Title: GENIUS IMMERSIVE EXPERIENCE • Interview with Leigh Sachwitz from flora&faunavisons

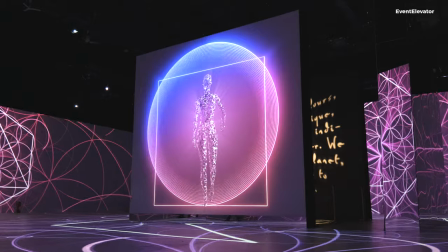8:05 And in the center of the room, we also have an object, and that's also being used for projection,
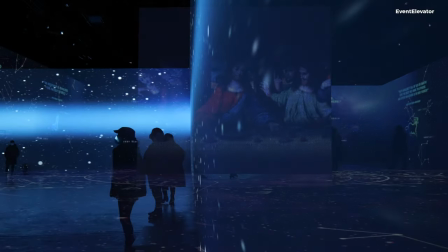8:12 which is really exciting because it means that you can't ever see the whole room at the same time, which was very important for me because I wanted people to stay curious and I wanted them to move around.
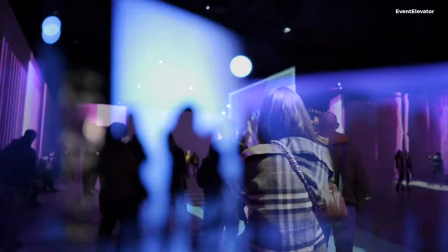8:26 So you can sit down for a minute, but as soon as the next image happens,
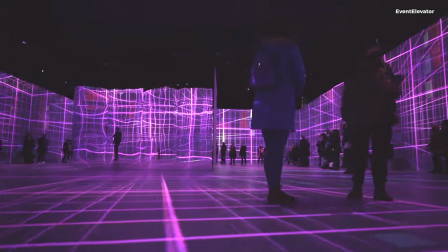8:31 you're going to get up and move around because you want to see it from this side or from this side or from this side, because there's always the centerpiece, which is in a way like helping you move around the space.
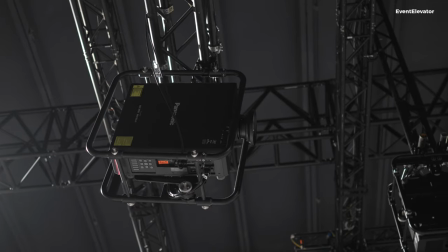8:43 We have a bunch of projectors in the rig, for the walls and for the floors. And we have, of course, the entire space, which is interactive.
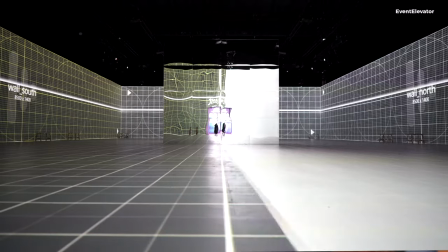8:54 So we have all the sensors and the cameras and all this stuff in there as well.
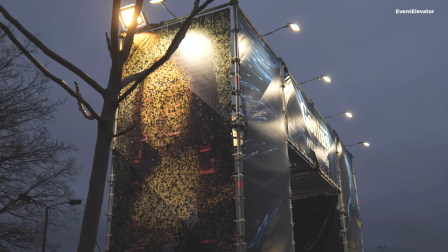8:58 For the technical implementation of the Genius Immersive Experience, producer Borealis Interactive Group cooperated with other technical partners.
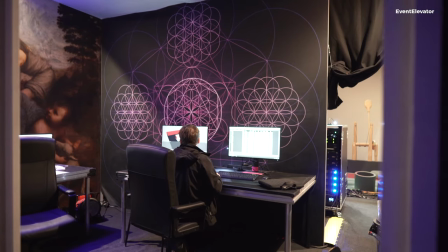9:07 On site, the team was supported by Pixway in the area of video technology and by Amptec for the installation of the D&B Soundscape system.
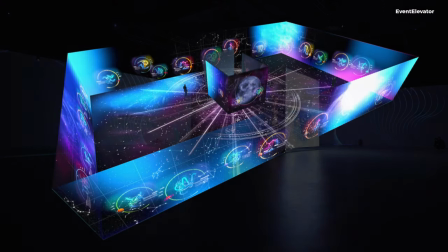9:16 The massive projection area is over 1,000 square meters.
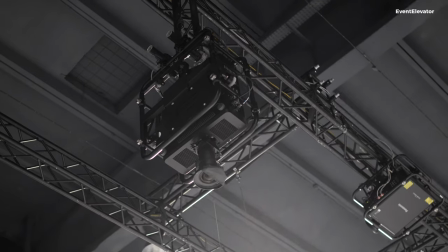9:20 32 Panasonic laser projectors of the type PT-RZ990 and PT-RZ120 were flown.
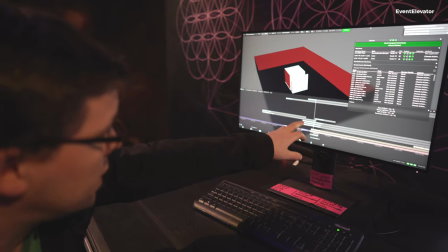9:28 In the background, a sophisticated system of Disguise VX4 media servers and Disguise RX2 is at work. Here we are in Berlin at the Genius Immersive Experience, and we're just about to enter the canvas.
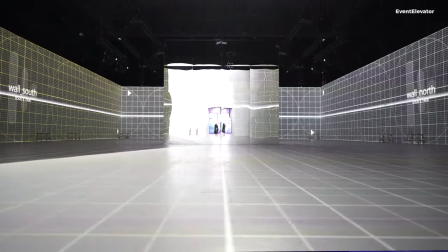9:41 The space is about 900 square meters, and everything happens in the one space. So the walls are about 5 meter high. We've got north, south, east, west. It's about 25 or 30 meters long. And if you look up to the rig, you can see, I
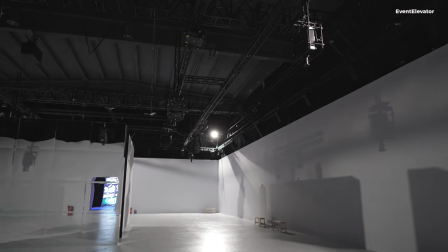10:03 think you can see the immersive sound system on the outside walls and in the center.
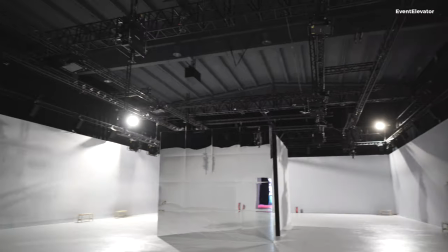10:08 You can also see the different projectors hanging.
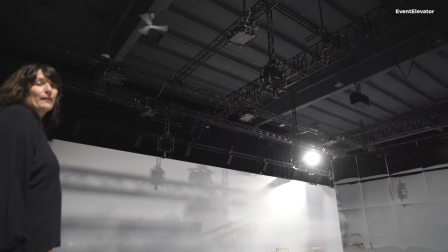10:12 If you look really closely, you can see the cameras for the tracking and for the interactive moments.
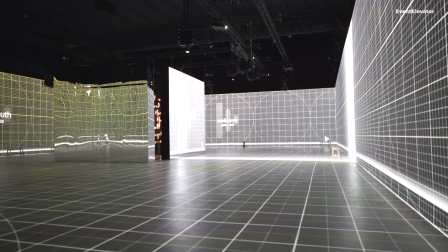10:21 And we built this space, you know, with the centerpiece of the cube, which for us was kind of like inside Da Vinci's crazy creative mind. If you go with us in the center of the cube, there's also a beautiful analog object.
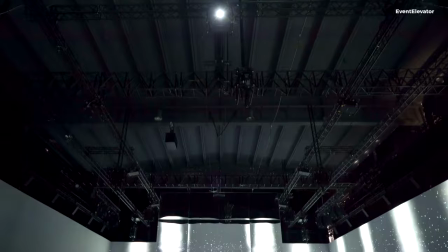10:35 I'm a big believer in keeping the magic magic. We had a lot of discussions about whether we would put in a roof or not, but yeah,
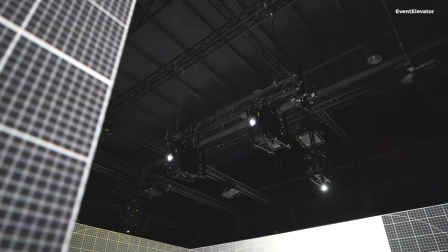10:44 the decision was to leave the rig because it's kind of impressive.
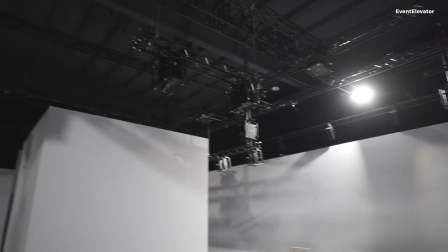10:49 And then we also see that the projectors are from Panasonic. Great company.
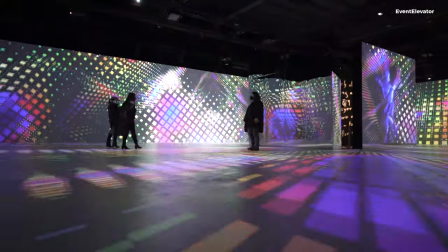10:59 So I think it's also cool, like the Genius Immersive Experience, for me when looking back at the last year, it kind of takes like so many different influences and things that you've learned and done and thought about over the years and combines these into a show.
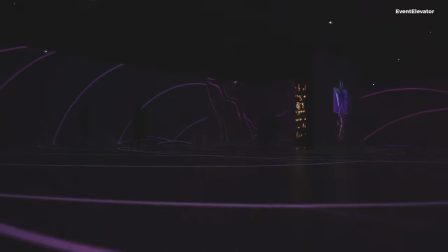11:18 And I think there is a very strong electronic moment.
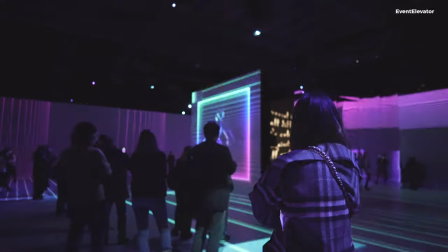11:22 So one of the scenes is very influenced through kind of, I don't know, creating like the most perfect club environment to me.
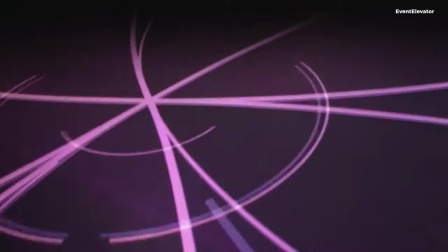11:31 Music is super important for this show because we're triggering all different types of senses.
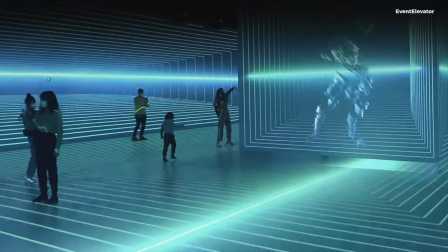11:37 You know, we're triggering touch, movement, your hearing, your visual. And so of course, the impact of music plays a huge role. And to do this, we teamed up with a wonderful producer from London, DJ Sasha.
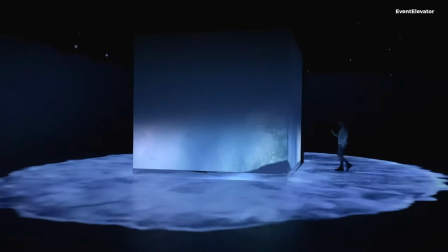11:53 For Sasha, it was super exciting to work in this space. I believe it was the first immersive sound project that he'd worked on.